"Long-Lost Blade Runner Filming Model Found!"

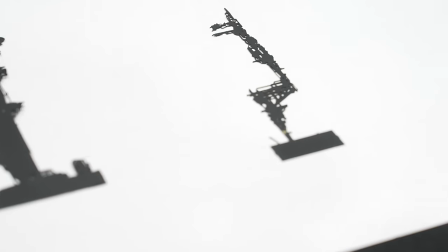(8:17)
But yeah, you make a pattern and then that pattern gets exposed onto a resist onto the brass where it can be washed off and then they etch what remains. It's effectively not dissimilar from printing except with acids instead of inks going where the voids are. And do you think people are still using that technique in my making? Absolutely. I have ordered etched brass in the last five years from companies that still do it. There are lasers that are now doing this at a fineness that are lovely. As opposed to what? Chemical process? Yeah. So this etching has always been a chemical process where you use an acid to eat away wherever you haven't painted the
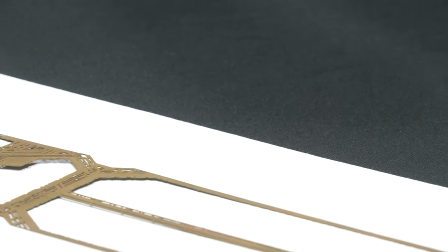(8:56)
brass okay but now I think we're getting closer and closer to lasers being able to do this way faster and cheaper yeah that makes sense yeah I think Return of the Jedi did a lot with that brass Return of the Jedi has tons there's tons on the on the Death Star under construction bits of that and then also in alien on the spacesuit all those hieroglyphs on the helmet are actually done in etched brass and they show up in several other alien props yeah so someone could build a whole collection of etched brass from different films the alien entrance the star wars etched brass the blade runner x i have a whole shelf of just etched brass from the martian from blade runner from ghostbusters from yeah yeah fun because it's subtle but if you know it well
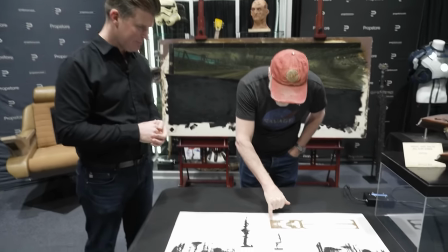(9:35)
and again for this kind of detail there was forever there was
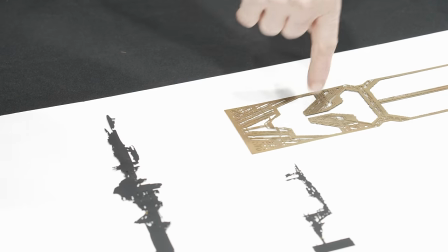(9:40)
no technique that could get you that level of detail at scale that
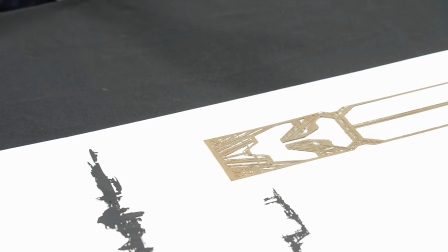(9:44)
Tyrell building you know the cameras pushing into it is only inches away right and that's why you we have to go to that level of detail because anything less is gonna look gigantic it's gonna fall apart yeah yeah that's this is is this the most amount of brass from Blade Runner you've had in the maybe we've had a couple of other collections come in the past from folks that worked on the film so I do think it was kind of a souvenir of the day much in the way that Death Star surface pieces were for model makers. Just like candy to give out. And it's because it's recognizable. And so it's a fun keepsake. You can very easily put it on a shelf or in a frame on a wall. Well, of course, I want to put it up with little LEDs on it. Right. Well, you could do that too. Call me. I'll help with the display. I might be expensive, but I still would have a lot of fun.
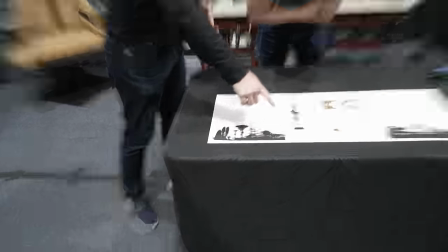(10:30)
And I love how the aesthetic of this, this sort of thin wires and plumbing,
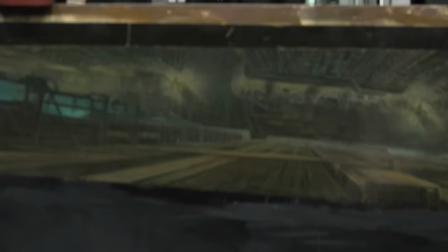(10:35)
whatever that might be, then ties right into some of what we see in the matte painting. This is one of the pieces I was most excited about in the catalog. Matte paintings often show, I'm always talking in movies about, you can't make everything perfect, so the goal is to make it good enough for camera. And matte painting is the sort of amazing object lesson in good enough for camera. Yeah. Because they sell to us so completely when we're watching the movie. And when you look at them up close, there's so much sort of softness in the detail. This is Harrison Ford hangs above this at the end.
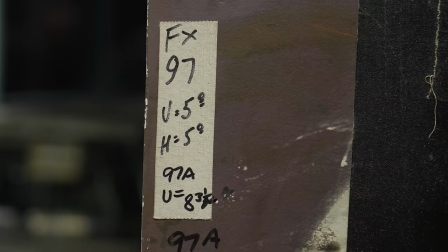(11:09)
Yeah, I mean, this has got to be one of the most memorable shots from the film. You know, literally when he's hanging off the building in that final confrontation with Roy Batty.
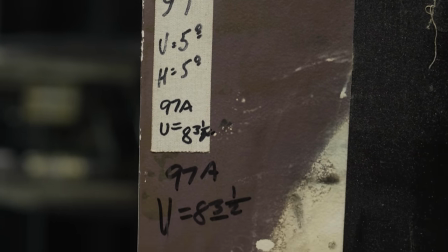(11:15)
Yeah. And, you know, we've never seen this painting before either.
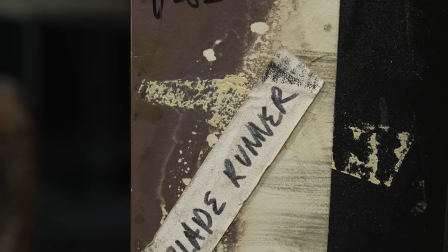(11:18)
This is done by a very famous Matt artist named Matthew Juricich, who worked at MGM and Fox Studios in like the 1950s and worked on, you know, classic films like Forbidden Planet.
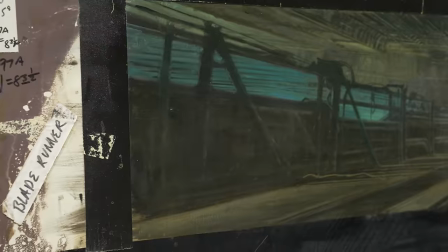(11:28)
And he was still working through the 70s and 80s. He worked a lot with Doug Trumbull and then Richard Edlin.
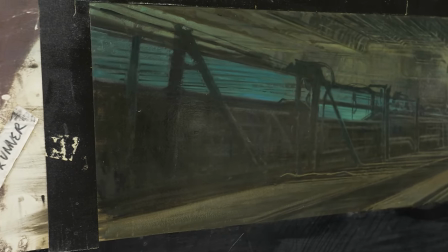(11:33)
So Close Encounters, Blade Runner, Ghostbusters, a lot of our favorite films have Matthew Uricich matte paintings in them.
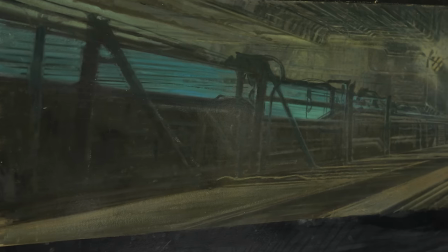(11:41)
Looking at it up close,
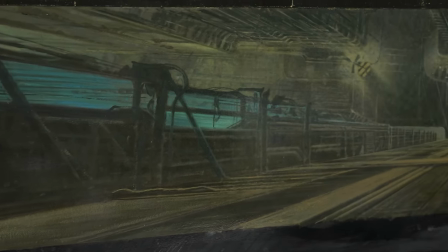(11:43)
it betrays this incredible understanding of what is necessary to communicate the drama of the shot.
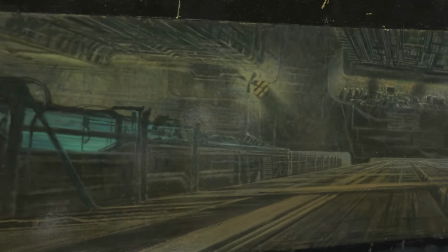(11:52)
Meaning don't overdo it. Don't overdo it.
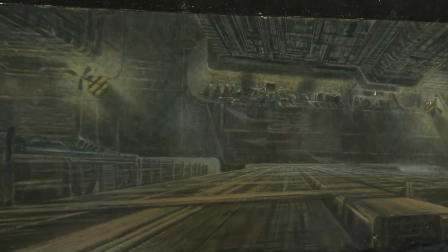(11:55)
I mean, when the camera comes in for B-roll, which they're probably watching right now, And you get to see how it's not like he's painted a photorealistic scene,
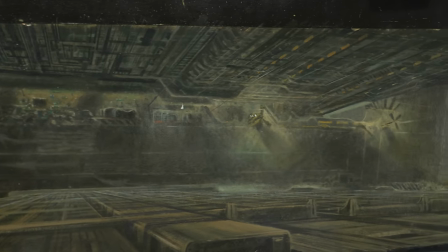(12:04)
but he has included kicks of light that from even a short distance makes it feel photorealistic.
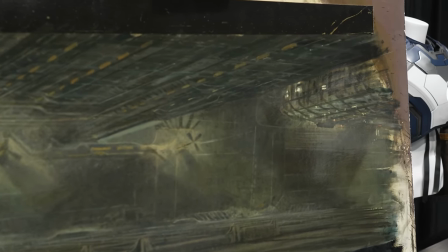(12:09)
Yeah. And I think, you know, having read about matte paintings, one of the things I've seen people say is if it's too realistic, it actually works against you.
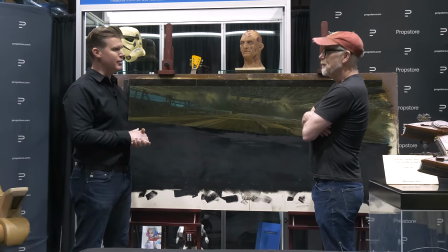(12:17)
Right. And it's part of the softness helps pull the image together with the live action. And it's that thing of like, you're not supposed to pay attention to it.
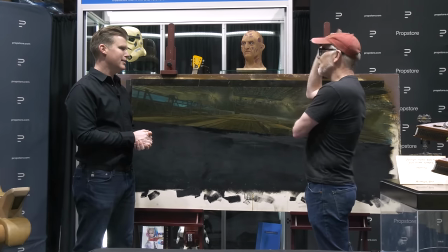(12:24)
You're supposed to go, oh, that's the background and let it go.